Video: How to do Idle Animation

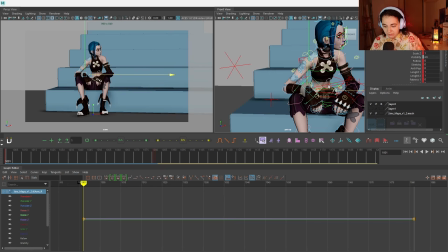12:26 Yeah, there you go. More body parts move, more alive she feels. Now, we still have this arm.
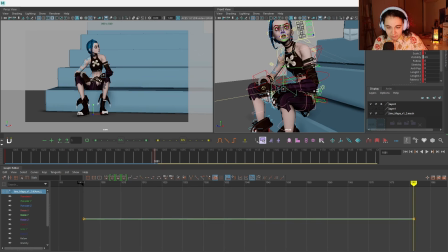12:33 This arm will probably also have a tiny movement. Maybe because she's straightening up, the arm will kind of push a little bit back.
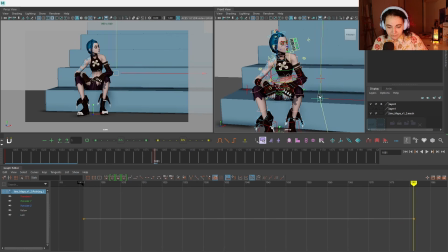12:39 Yeah, that's good. And then this knee also can open up a little bit. There you go. See how tiny these movements are? But they immediately feel like she is switching some weight.
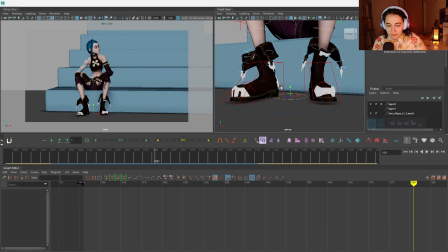12:54 Now, we have said that she's maybe putting a little bit more weight, but as you can see,
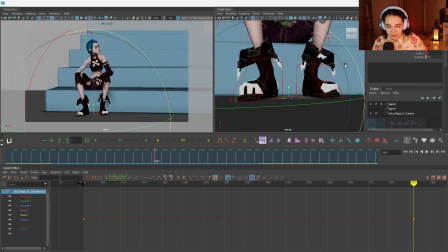12:59 my leg has been already here on the edge of the foot.
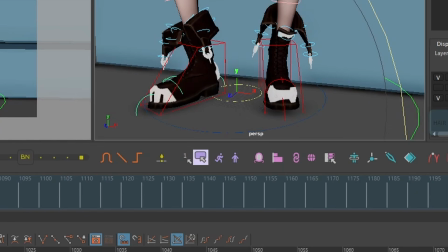13:04 So if she's putting a bit more weight, it could go either way. So she could press it more harder, or maybe she goes a little bit more on the edge of that foot.
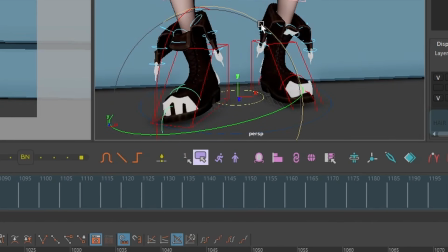13:13 And I feel like in this case, she's kind of pushing her arm a little bit this way.
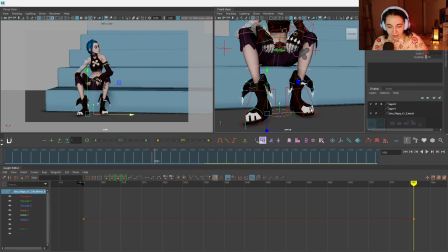13:18 So it's going to be more of the edge of the foot. And here again, maybe she can raise slightly more.
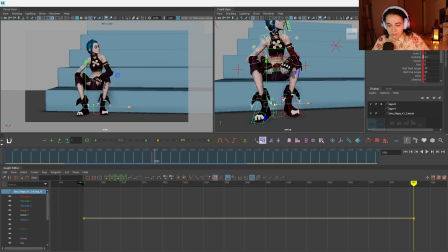13:26 There's some small reaction on her feet. Feet are usually quite grounded. They won't just like slide left and right with this controller, but what they can do,
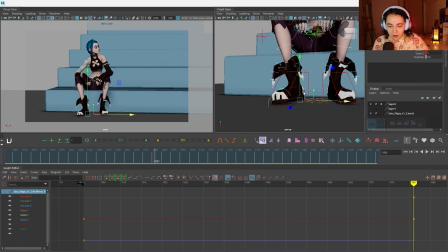13:34 you have all these additional controllers that are pretty great to create some minor movement.
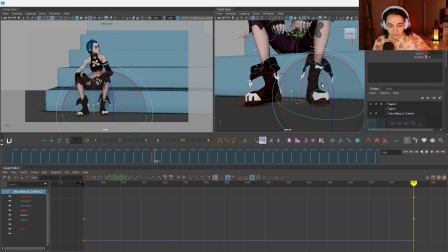13:40 Maybe there is more pressure on the top of the foot, of where the toes are, or more sideways. So try to move. I think the best is always to move yourself and feel where's the pressure is, where's you're shifting the weight.
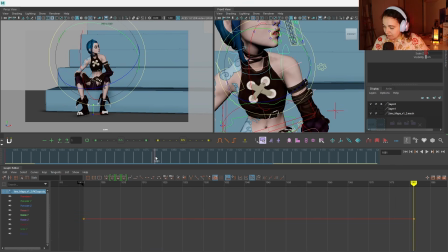13:55 And then we still have this shoulder. I feel like it also have to move, because right now it feels like it's stuck.
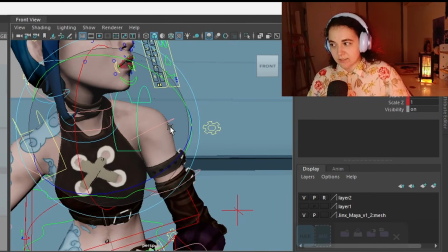14:01 Usually when we look up, as you can see, I'm rotating a bit more, and my shoulder goes also a little bit higher here.
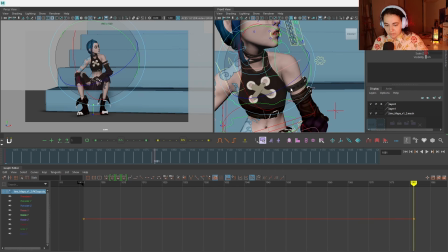14:09 So I feel like the shoulder go higher a bit here, and maybe she like straightening up a little bit into that pose. A bit too much. There you go. Straighten into this shoulder a little bit too.
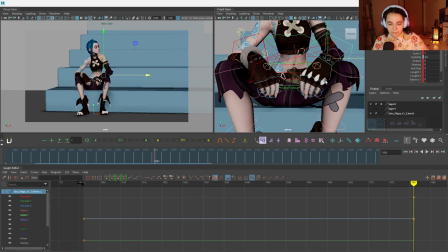14:25 So this is one movement. And of course, if you have moved the translation on the arms, wrists will also react.
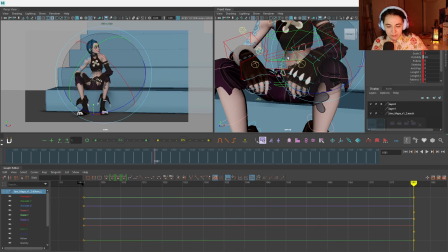14:33 I forgot to rotate them, so let's just add a little bit of rotation. Now here this could go two ways, right? This arm could maybe drop a bit more down as it's pushing, and this one, as it's kind of like tensing up, we can lift it a little bit up and maybe add a bit like tension to it.
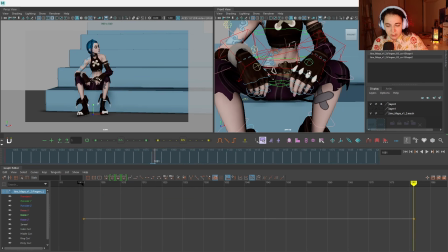14:52 Let's just
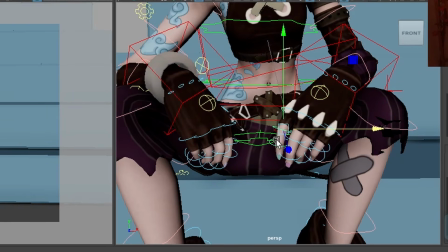14:55 raise the finger a little bit, like she tensed up a little bit. Maybe she's like suspecting there is someone there. So we add in a little bit more tension to that finger. There you go.
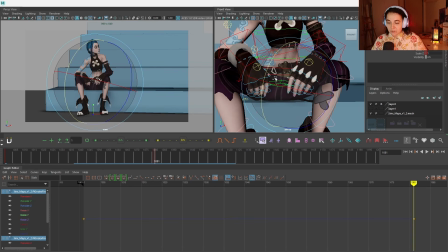15:06 There we go. Yeah, this feels like a nice small transition that we can have in our idling.
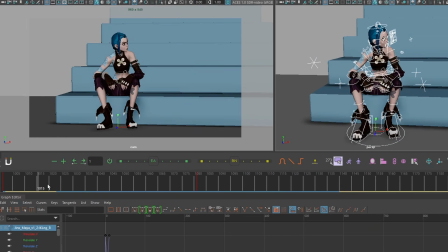15:14 Now I know that what I'm gonna do is I'm gonna hold her here with maybe some very, very tiny head movement, and then she will see something. So we'll definitely need a key for anticipation. Let's key here. This will be the anticipation, maybe a bit shorter timing.
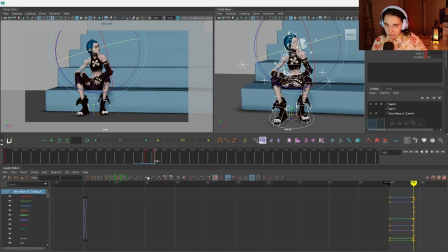15:33 Let's say we have 76 till 81, so 5 frames from anticipation to final pose. Okay, because we're still gonna offset stuff, so that should be good enough. And then this pose, she'll probably because she reacted right to something, she thinks she's seeing something, right?
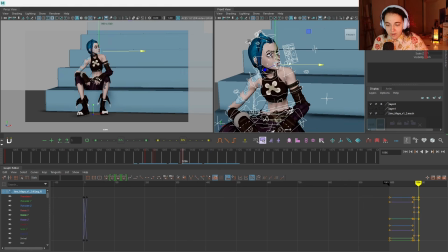15:50 So which means we have to keep her a little bit more alive here, and we will want her to kind of look around.
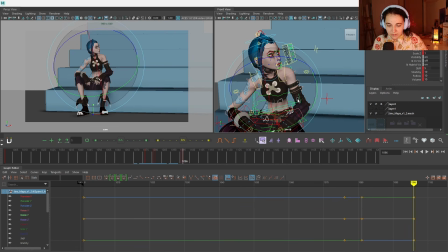15:58 Maybe she's like seeing a little bit more with very tiny movements over here. If it's too much, I'll show you in a second how we reduce this. So like, oh, this is pretty good. Like she's actively searching for something, right? So we want to add maybe 1 or 2 head movements.
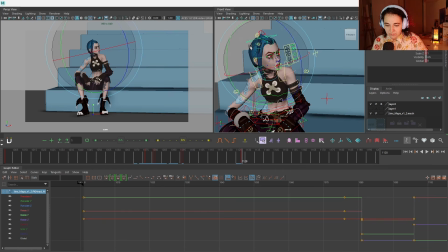16:17 Like she's, who is that? Am I seeing who I'm looking for? So this is a tiny bit, and she can kind of relax by the end of it because it's like an active phase.
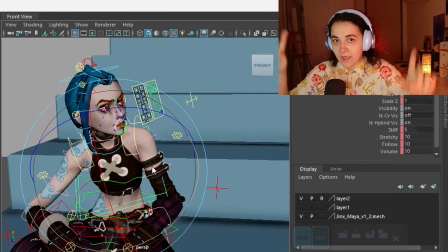16:26 And then now here's the interesting part.